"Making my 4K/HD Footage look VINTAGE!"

This is an interesting sort of refinement process because usually for my videos I'm adding music and various sound effects, and my zoom ins and outs are about punctuating jokes and you know, distracting from inconsistencies in the recording. Whereas in this case, it's about creating as much of a flow as possible so it looks like it's all in one take, and then also mimicking the original videos, which I've sort of mentioned a few times, to the point where now I'm downloading episodes of The Joy of Painting and sampling the audio from when he like washes his brush and beats it against the what do you call it, the easel.
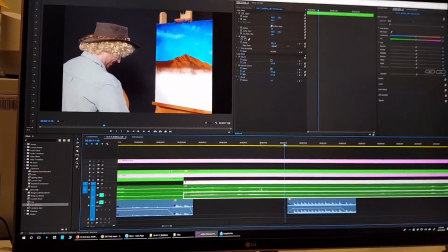[4:45]
So this is what it's like without the added sample.
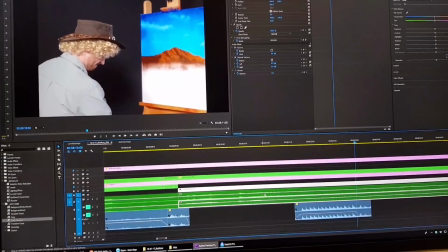[4:50]
So this is the original audio. Obviously it's very, you know, unsubstantial.
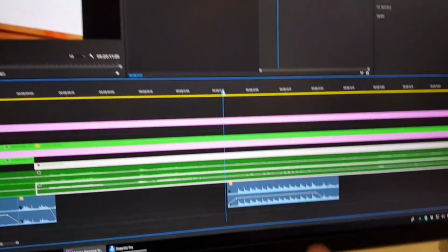[4:56]
And then we add the sample here, which I've taken from a Bob Ross video.
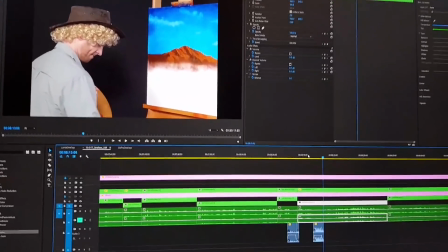[5:03]
So it's like totally mimicking. By the way, I really like how the style mimicry is coming along.
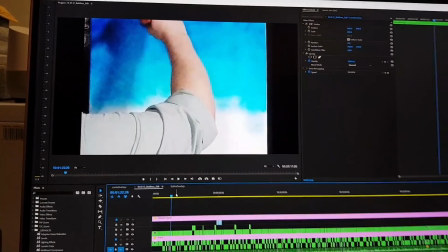[5:12]
So if I go to like different points of the video, you'll notice that, you know, you've got the same side croppings and all that stuff.
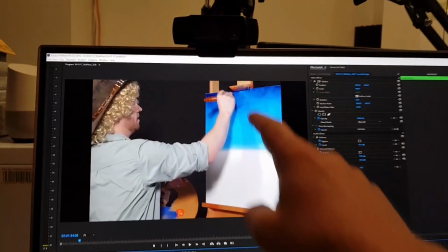[5:19]
So yeah, it feels pretty authentic, and I haven't even added my overlays yet to make it look grainy and sort of old.
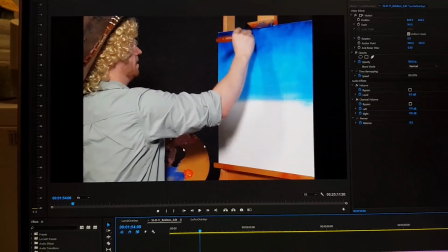[5:26]
This is still sort of HD footage, so I'm gonna have to go through next and make it look as vintage as I can.
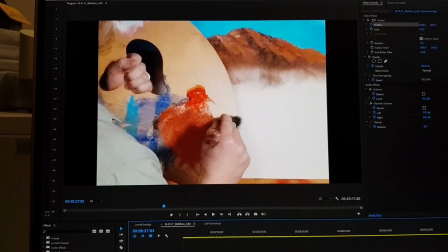[5:32]
I'm even doing things where if I have a shot like this, where it starts off with me mixing the paint, and in the same shot I end up painting,
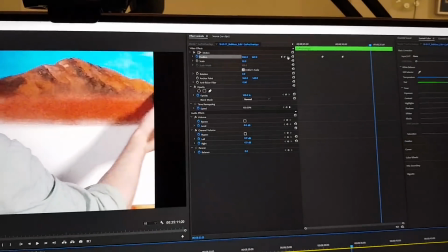[5:40]
I sort of use this timeline editor to
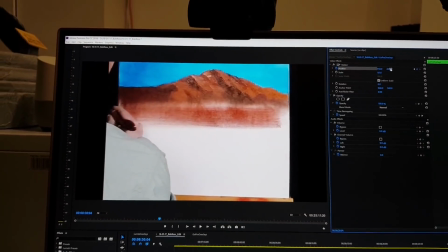[5:44]
reposition when I move in the one take,
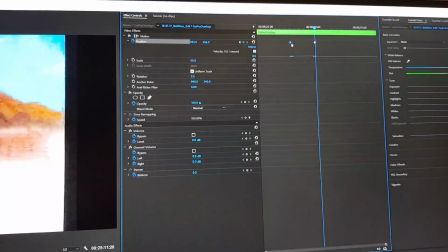[5:49]
like this, and then I add an ease between these points here like this,
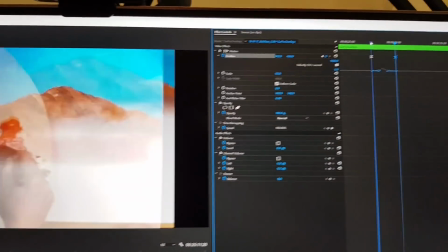[5:54]
and that way it makes it look like a cameraman is reacting to what I'm actually doing.
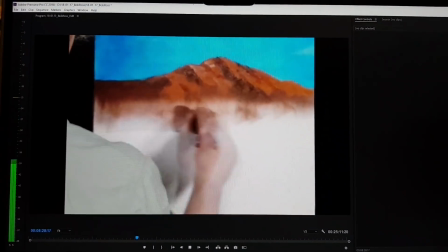[6:01] We're just gonna go across here on the right.
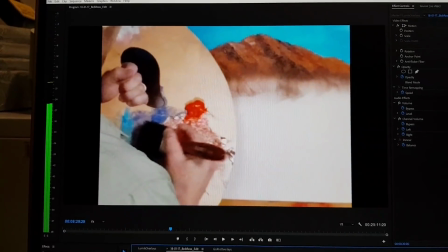[6:04]
See, it's really subtle, but just then that camera sort of moved up following behind my motion there,
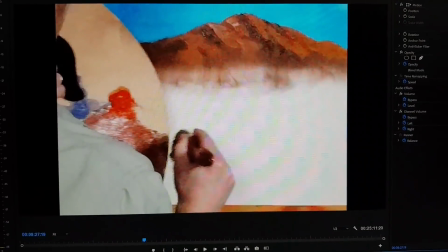[6:10]
so it makes it feel like the old school studio production and everything. Okay, it's already 5 p.m. I've finished creating the vintage look for the most part, and it's taken a lot of work. I want to show you what I've got so far, but the next thing I'm doing is the intro. I've done a green screen. It looks pretty shonky, but that's okay because the original looks pretty shonky, so I'm just gonna roll with it.
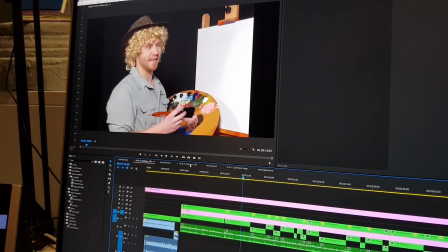[6:33]
So this is what it looks like without any of the vintage effects, and then with the vintage effects, it looks a bit like this.
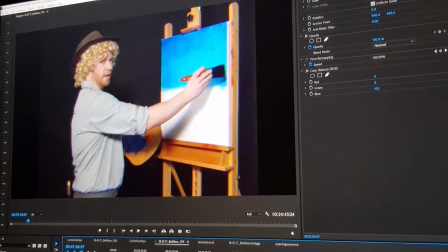[6:39]
So it's very subtle. Basically, it's a film grain that's applied on top.
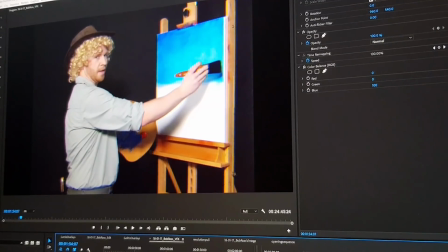[6:45]
Even if I hide it and bring it back, you'll barely see it, but it's sort of a motion throughout that sort of carries the effect a bit.
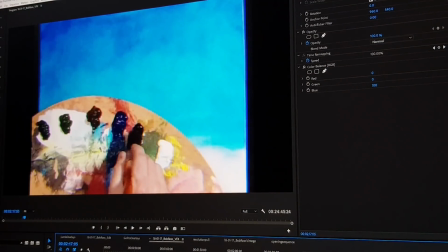[6:52]
Then you'll notice there's chromatic aberration. Basically, that means around the edges of things.
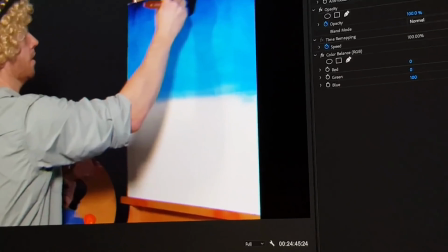[6:57]
And again, this is really subtle, but like for around here, for example, just on the left, you'll see some red, and on the right, you'll see some blue.
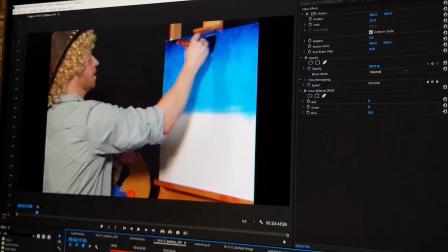[7:05]
And that's sort of like this old school VHS effect, because everything was layered in red, white, red, blue, green layers.
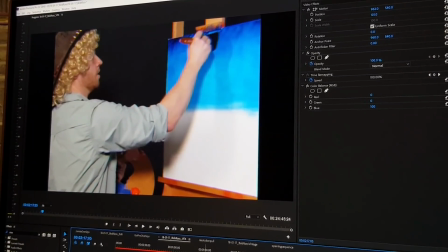[7:12]
So I'm just sort of dividing those.
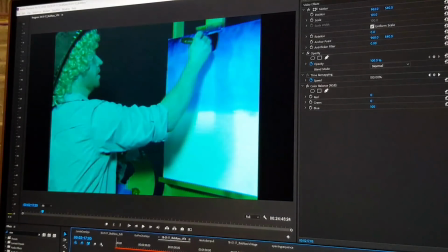[7:15]
The layers I've actually put in as individual red, blue, green layers, and then moved them very slightly, and that's what created that effect.
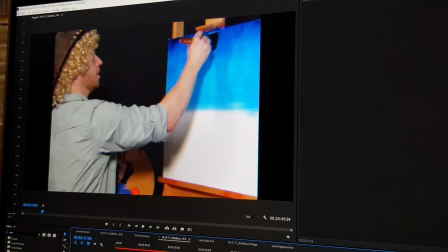[7:23]
Then other than that, I've just added some grain, and that's the vintage look.
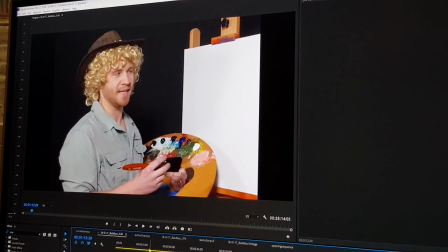[7:29]
So the next thing I'm working on is the intro, and this is my terrible green screen.
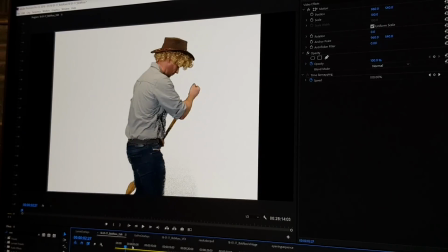[7:36]
Now I knew it would be pretty bad green screen because A, I'm wearing a green top, and then B,
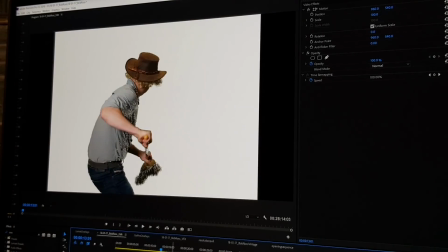[7:42]
the lighting was pretty tough to work with, but that's okay because it actually serves the content that it looks bad,
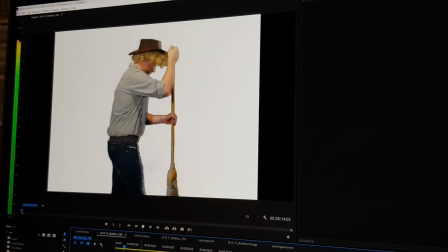[7:50]
because it's meant to look like the original. So it opens up with that sort of classic Bob Ross opening where he paints the thingy.
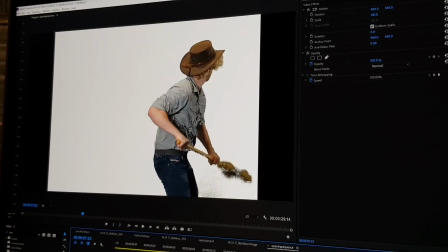[7:59]
So now I actually have to go through and manually do each of the frames for the background being painted. So this is going to take some time. So I guess I'll come back and report on how that goes.